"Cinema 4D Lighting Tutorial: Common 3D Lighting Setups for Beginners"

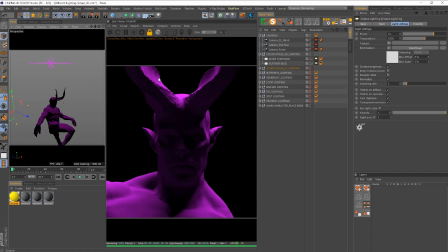They're very dark and mysterious. We can't tell if they're angry. We can't tell if they're neutral. and that also kind of helps tell a story. So the other one is simply by taking the light and then moving it forward.
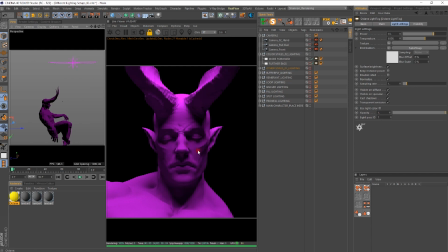Now we actually have revealed a lot more information about our character, and we've pretty much used the shadows of the horns to kind of wrap around and frame the important parts of the character's face, which are the eyes, the nose, and the mouth right here.
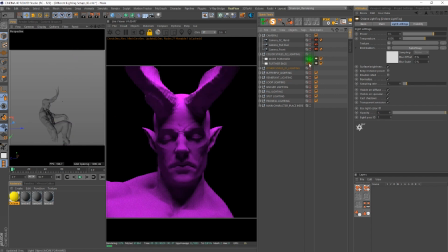Simply by just taking, let's grab our backlight, and I'm just going to demonstrate this live. Simply by just taking our backlight and moving that forward. Now we have a completely different lighting setup.
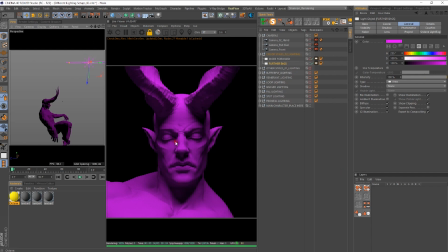We understand, who our character is more so because we can see more features in their face. We're still a little bit out of the loop on what lighting source is actually causing this color tint on our character.
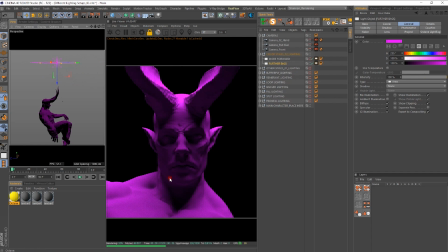And I'm going to show you guys how to get this kind of lighting tint. I mean, even right there, just moving it directly above it, we get a completely different style of look. So always remember, when you're doing any type of look development, don't just set your light and then think that's going to make this image work.
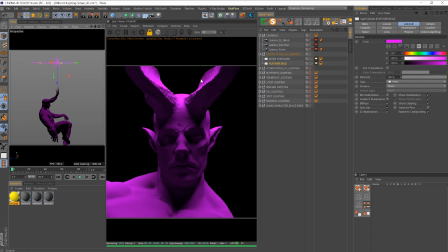If I just set one light, move it up, down, left, right, rotate it. A simple rotation will also give you kind of a different look.
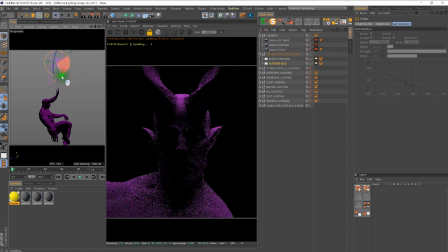So if I take this light and let's say I rotate it back this way, now we have a completely different look, even though my character is still being lit. Every look has been different simply by making random changes into the, so now we have a different look.
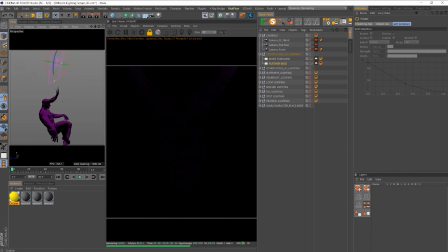So let's put that back and let's try rotating it on its side here. Hold on one second. And then let's rotate it on its kind of, axis that way. Now we kind of have this
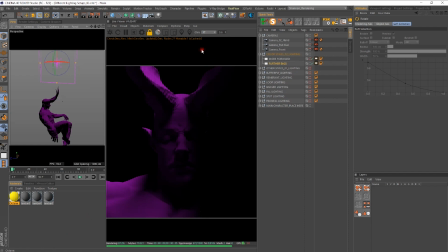weird lighting where everything here is completely in the darkness, but this is kind of in the light, and we have this crazy long shadow that's coming under the nose. So always remember to try to, oh, that's a different look too.
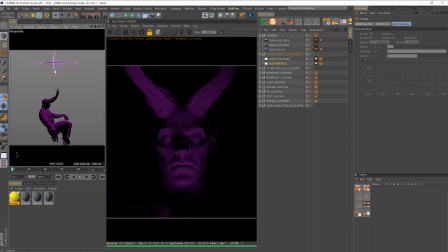Awesome. But like I said, always try to move your lights to get an understanding of what's going on, and we'll get a better idea of how I do this once we actually start lighting some of our scenes in the next couple of videos. So with that being said, these are the different lighting setups.
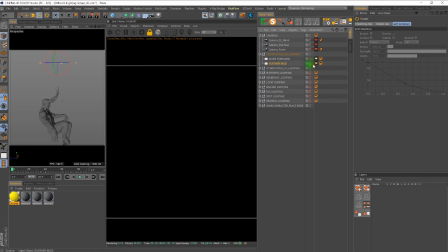When you come into this project file, take a look at these annotations that you see on the side here.
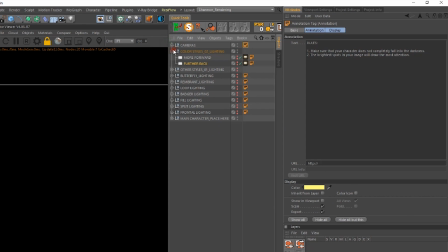I put this together for you guys to kind of reiterate what these different type of lighting setups are, when they're best to use, and how to utilize those.
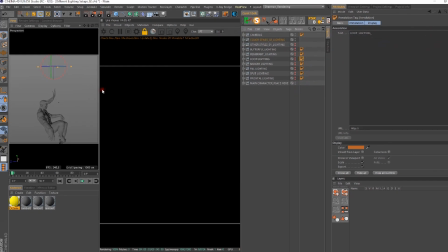So definitely check that out when you actually get the project file. So with that said, guys, I hope you enjoyed this one.
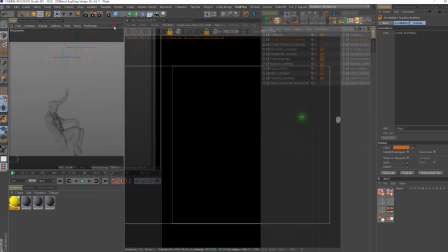Now we're going to start getting, putting this stuff into practice. I deem it very important for any artist,
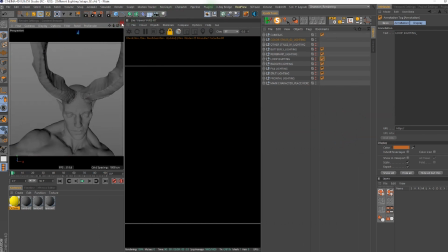to fully understand kind of like the different lighting setups that were created by the masters and the rules of that lighting. And then once you have an understanding of that, then you can start to make your own rules and start to make your own kind of lighting setups and kind of break those rules and evolve the lighting,
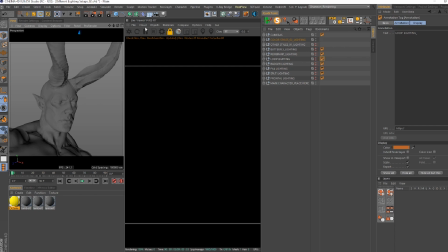the current lighting scene that we have in motion design and visual effects. You may be that individual who creates a whole new lighting setup that just pioneers a whole new level of filmmaking. So keep that in mind. Awesome. I hope you guys enjoyed it. I will see you in the next video.